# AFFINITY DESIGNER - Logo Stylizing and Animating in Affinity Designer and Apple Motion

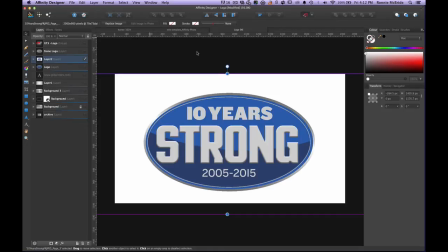[4:13]
So my idea was to take this animation and kind of accentuate the idea of this logo being representative of something being strong. You know, the whole idea was being strong. Okay.
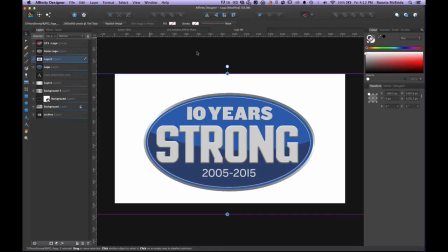[4:28]
So what I did is I came up with a couple of ideas and I looked at this particular logo and it just wasn't fitting. It wasn't fitting my style and what I wanted to communicate as being strong. It just looks like a vector logo for anything.
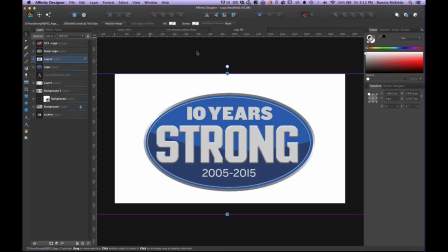[4:44]
And it just, it just wasn't strong enough for me to give me any sort of feel. And so that's where Affinity Designer came into the project. What I did with Affinity Designer was I kind of worked out one frame of what I envision the environment to be like in my animation.
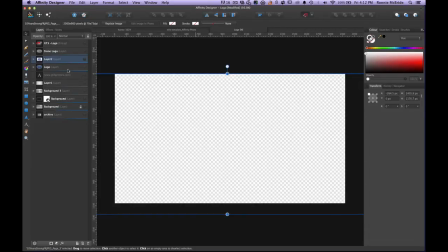[5:01]
Okay. So I'll give you a sample here. Let me turn that off and I'll turn this on and I'll turn my background on.
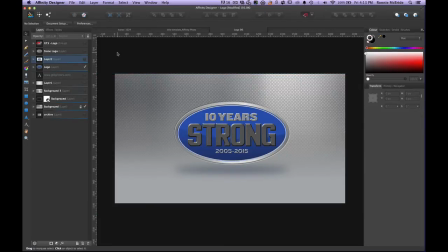[5:09]
And so this is one frame. This is what I came up with because I felt like, you know, it had this very, you know, strong feeling. So to be strong, it had to be like something metallic. So I wanted to make my environment metallic okay and so
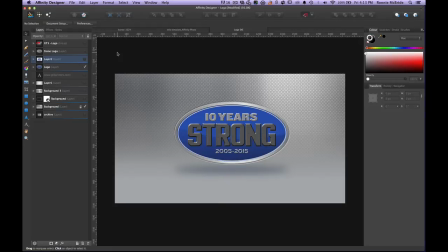[5:25]
um i started with this one frame kind of cleaned up the logo so
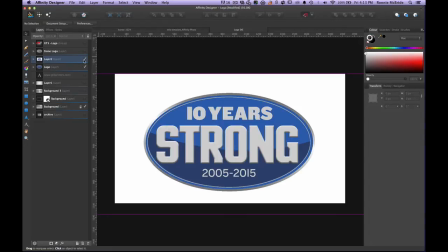[5:30]
it would fit this environment in this look because obviously this would not be as strong
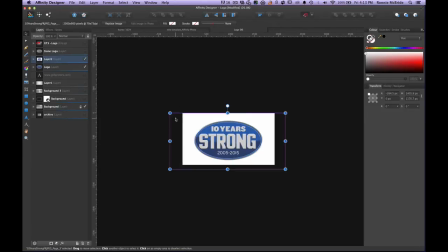[5:39]
as let me just zoom out of this a little bit it would not be as strong sitting on this background
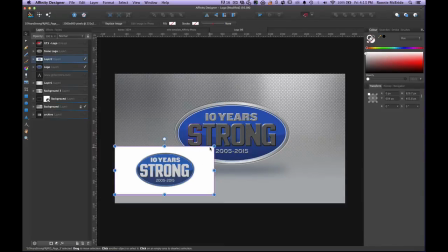[5:49]
as what i what i created it just didn't it just didn't fit the style or the look okay so that's part of the reason why you know it's important for me to work on one frame to kind of get the style down for my client so i send this to my client and they say i like i like the look of this this looks great um yeah
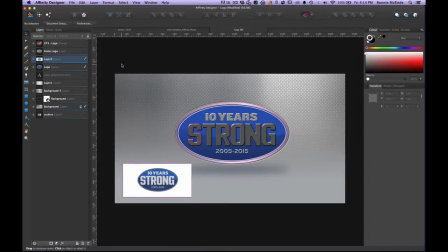[6:08]
definitely let's let's let's move forward with this okay so So, basically, I went through and I kind of, you know, cleaned everything up and made it exactly how I wanted it to look because I already envisioned how this thing would animate.
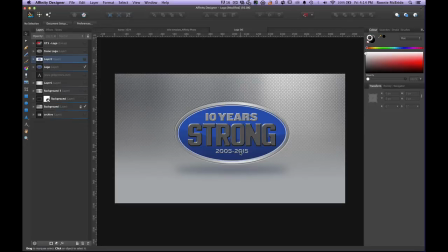[6:24]
You know, I felt like a light would kind of swoop in and this thing would kind of appear in a certain way and have some sort of feeling of impact, you know, to re-essentialate the whole idea of strength,
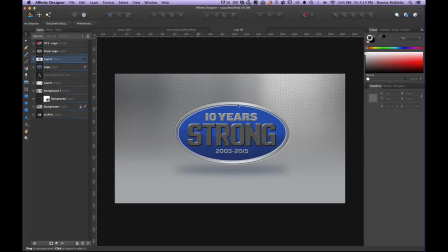[6:38]
the story of strength. Okay, so after I did that, I exported out individual layers.
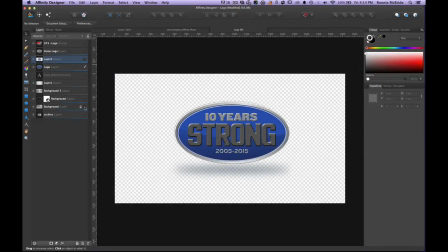[6:47]
I exported out my background as one thing, right? So if I turn this off, I just have my background. And if I turn this on and I turn this off, I exported out the top image itself.
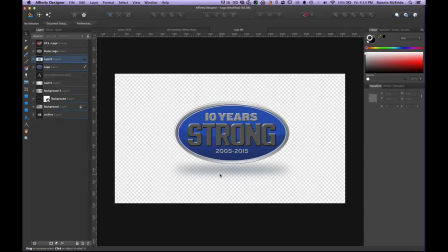[7:02]
Now, I did that along with the shadow. If I wanted to do something particular where I wanted a little bit more control of the animation separate from the shadow, I would just do the shadow within my animation tool.